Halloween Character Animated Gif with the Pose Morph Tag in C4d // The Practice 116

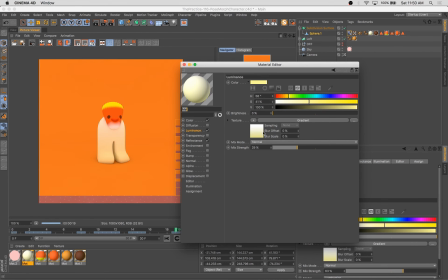21:09 All I did was go in to the edit mode of the Pose Morph Tag and just go to the smile pose and make that bigger. And then it would automatically increase the size of the 100% scale in that slider of the mouth pose.
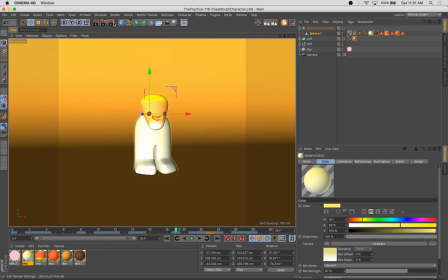21:28 That makes revising existing animations
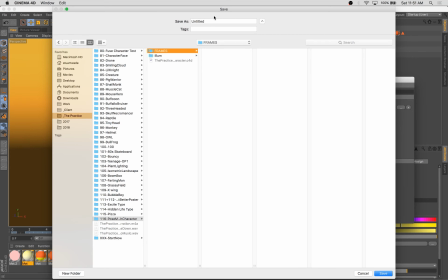21:32 tremendously easy and is one of the most powerful things about the Pose Morph Tag, to be honest.
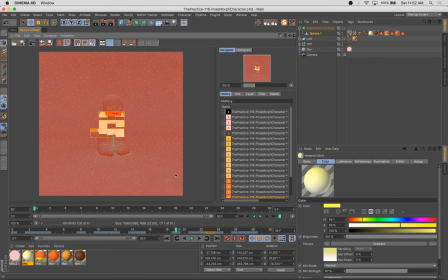21:41 And so let's set up some renderings.
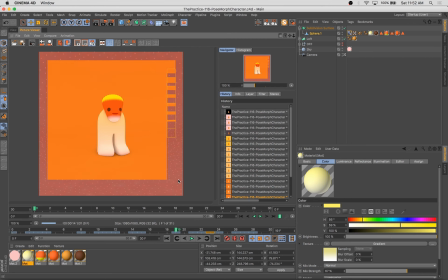21:46 So now I've got the full 30 frames rendering out.
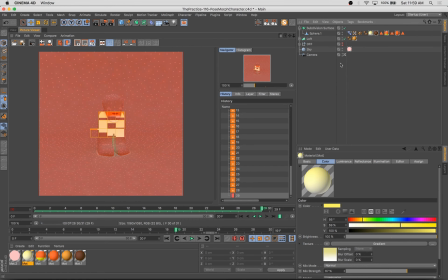21:51 I've selected a folder location to put those in, and with the magic of time-lapse, we're just going to skip all of that, go right to the end.
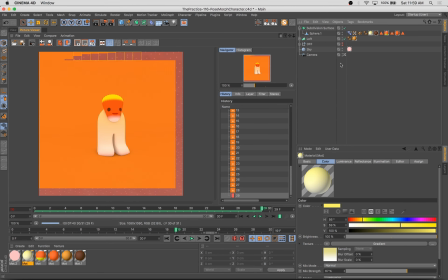21:59 I wish my normal renderings would kick out that quickly and I didn't have to do all 30 of them, but hey, take advantage of YouTube and its features while I can.
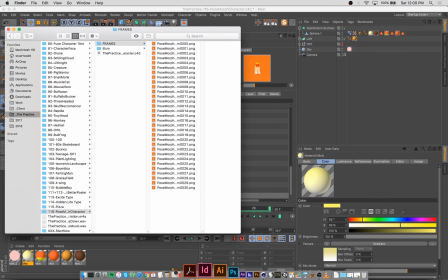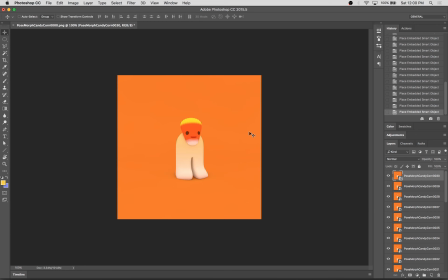22:17 So here we are in Photoshop, going to compile these frames into a GIF rather simply and easily, and do a little bit of color correction while we're at it.
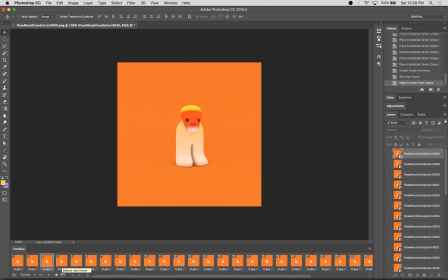22:25 So I'll just make frames from layers, and all of a sudden we've got our little looping animation here.
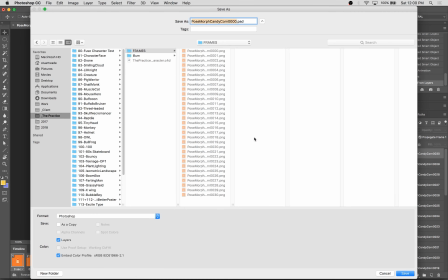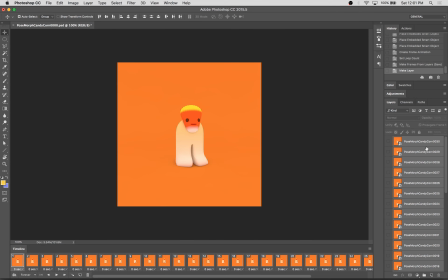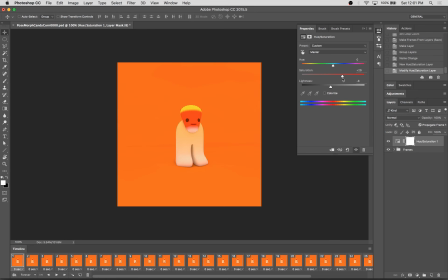Really wanted this to be quite colorful and saturated, so I wanted really bumping up a lot of the
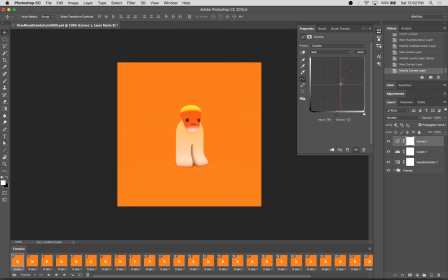23:01 saturation and hues in this a lot. Right now what I'm doing is I'm in the curves palette, just pushing a lot of reds into the shadows. I wanted everything to be warm in this piece. So you can see the shadowy areas now are getting some red pushed into them.
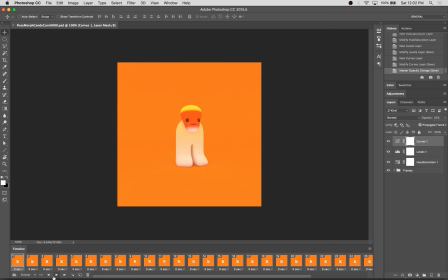23:17 It looks pretty nice. Turn that down just a little bit. I'm sort of softening the shadows and making them warmer.
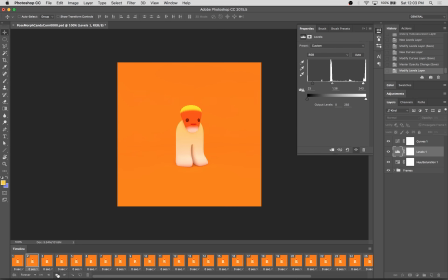23:26 Typically, in almost all of my pieces, I like to make the shadows cool and blue. But with this piece, I decided to go in the opposite direction and really lean into the warm color range here.
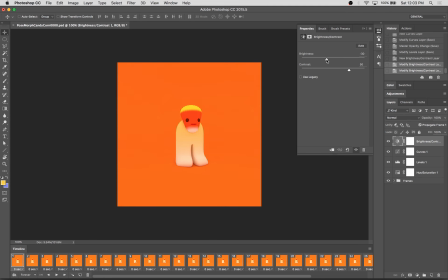See, as much as I loved that background orange color, I was struggling with the fact that the mouth, the little opening in the mouth, became much less contrasty with these current settings, and I wanted to make sure that was nice and visible.
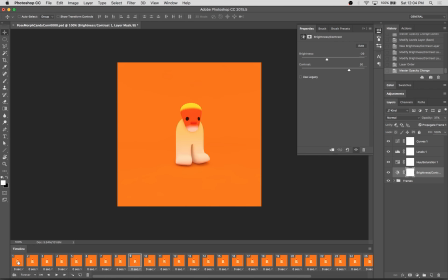24:03 So I spent a minute here really trying to find that right balance. So I love that background orange color, but you can't quite see the mouth enough.
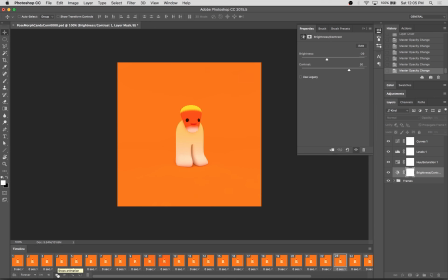24:22 I thought, what if we animate the color difference? I tried that, but it wasn't working for me. Another quick tip is to remember that when you're modifying adjustment layers in Photoshop for a series of frames,
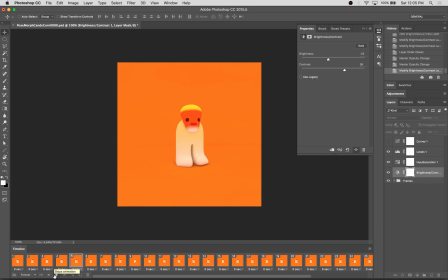24:40 make sure you're on frame 1 when you make those adjustments. Otherwise, they will only be applied to individual frames, and that can get a little bit frustrating.
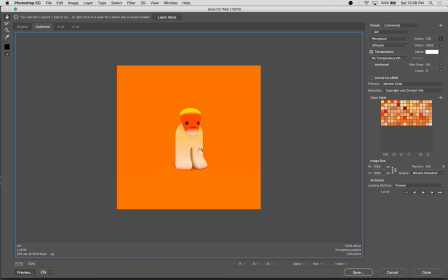24:49 So now I think we're about ready. We're satisfied with the color range and the animation, and we're going to kick out animated GIF. There's the final piece. Nice and small for 30 frames, not a ton of colors.
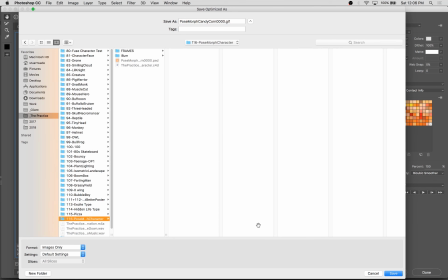25:04 Weirdly, 128 colors yielded a smaller file size than 64, but whatever. So there we have it. Really pretty pleased with this one.